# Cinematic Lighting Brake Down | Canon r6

Today we'll be doing a Cine and lighting breakdown on a few scenes I shot.
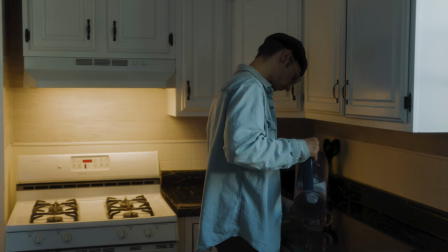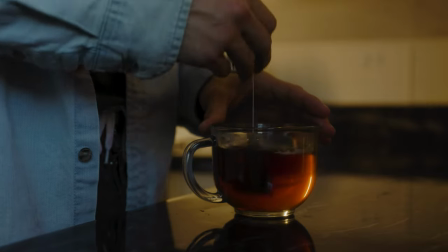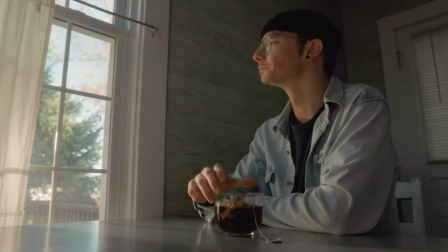All right so for the first scene I wanted to just make some tea, early morning vibes, that's what I was going for. So for this first scene I ended up using two lights.
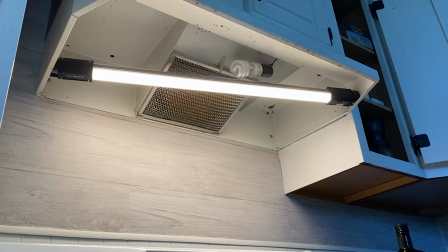28s
The one in the kitchen was the Nanlite Pavo tube 15C and then outside I had the Godox SL60W. All right So with the nanolite, it's two foot nanolite tube.
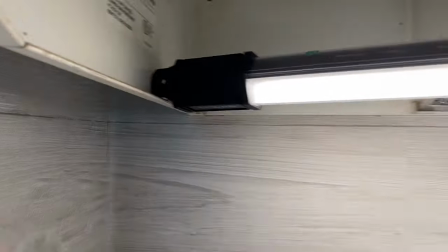40s
So I just ended up putting the light right under the fan and then just kind of jamming it in between the two lips on the little housing, I guess you could call it. I did this instead of using the actual light just because I can control the temperature and it makes color grading a lot easier because it's not like crappy lighting.
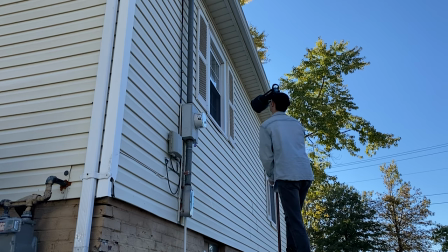58s
For the light outside, I ended up putting a Fresnel on it and then I don't remember what degree I put it in, but I put it kind of tight just so I can have some hard light on the cabinets and i was an absolute idiot and i forgot sandbag so i ended up
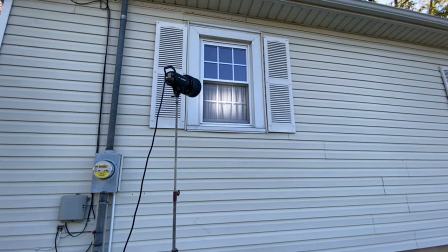70s
using bricks i don't recommend this at all so for the next shot i moved the nanlite uh more vertical and back just so that
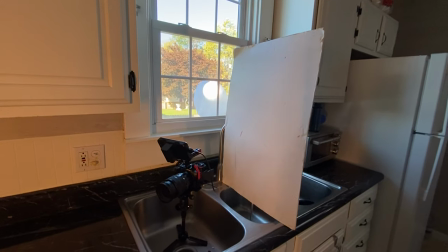79s
i could light up a little more of the actual cup and then the light outside stay the same the only thing i really changed was i added this bounce just so i could fill in the uh the side of the cup it was a little dark. On the second shot you can see the actual tube light in the cup. At first I didn't like it, it felt unnatural, but I think if there was a home and the curvature of the cup makes it seem real so I think it's okay.
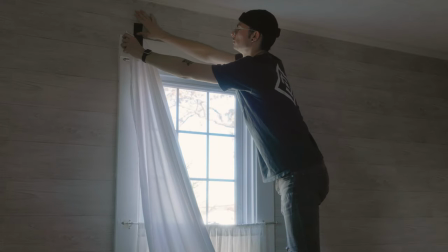106s
I almost forgot to mention with the first two scenes the window light was kind of harsh and the interior
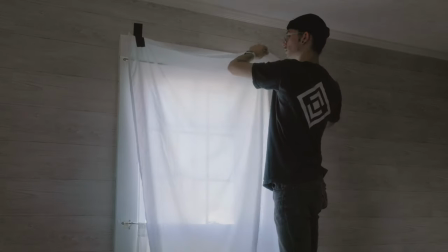113s
was a little too light in my opinion so I ended up taking a sheet and then just gaffing it to the window to diffuse it a little bit.
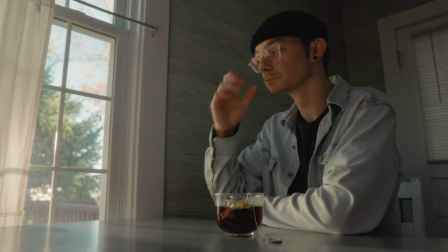120s
All right, and for this next scene, a little bit later in the day, but same thing. I have the 60W outside and the Fresnel punched in.
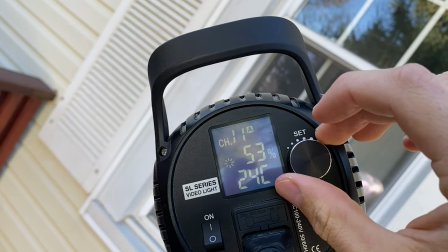127s
It's not too bright. I want to say like probably anywhere from 50 to 65%.
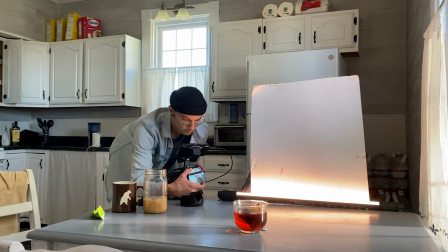132s
And then inside here, I have the bounce with the nanlite bouncing off that just to fill in kind of a dark side of my face.
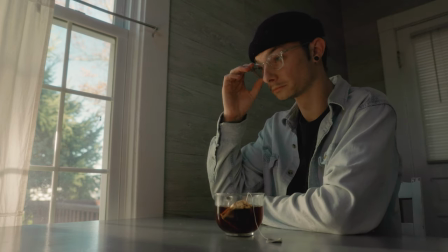141s
I wish I would have lit this one a little bit better. It looks a little unnatural in my opinion, and you can see the noise in the shadows was a lot. And while filming this, I wanted the tea to show steam. So I put it in the microwave for like three minutes and it was literally boiling and I forgot.
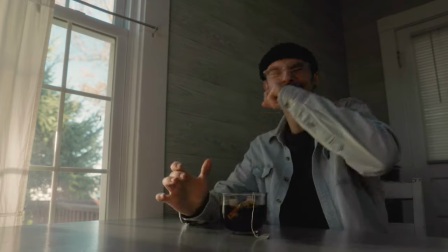155s
And I went to take a drink and I completely burnt myself.
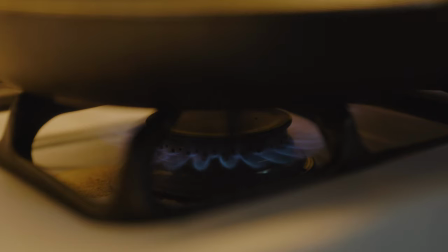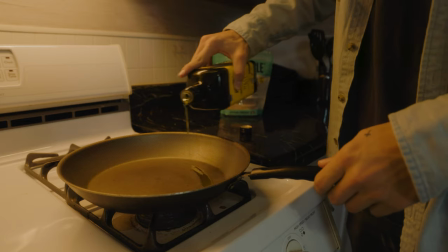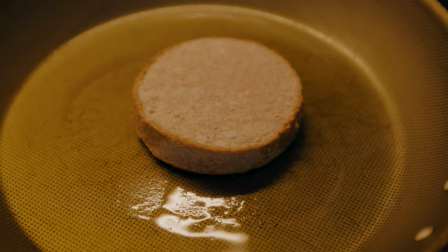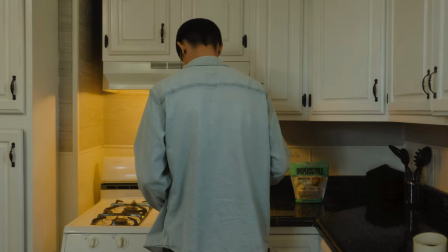All right. This next scene is me cooking a burger. This is actually my lunch. So I just thought, why not film it too? All right. For this, I actually only ended up using the Nanlite and then the normal kitchen lights that I have. Same thing. It's shoved up in the like vent area and then my normal like I don't know 5600 Kelvin like daylight balance light is on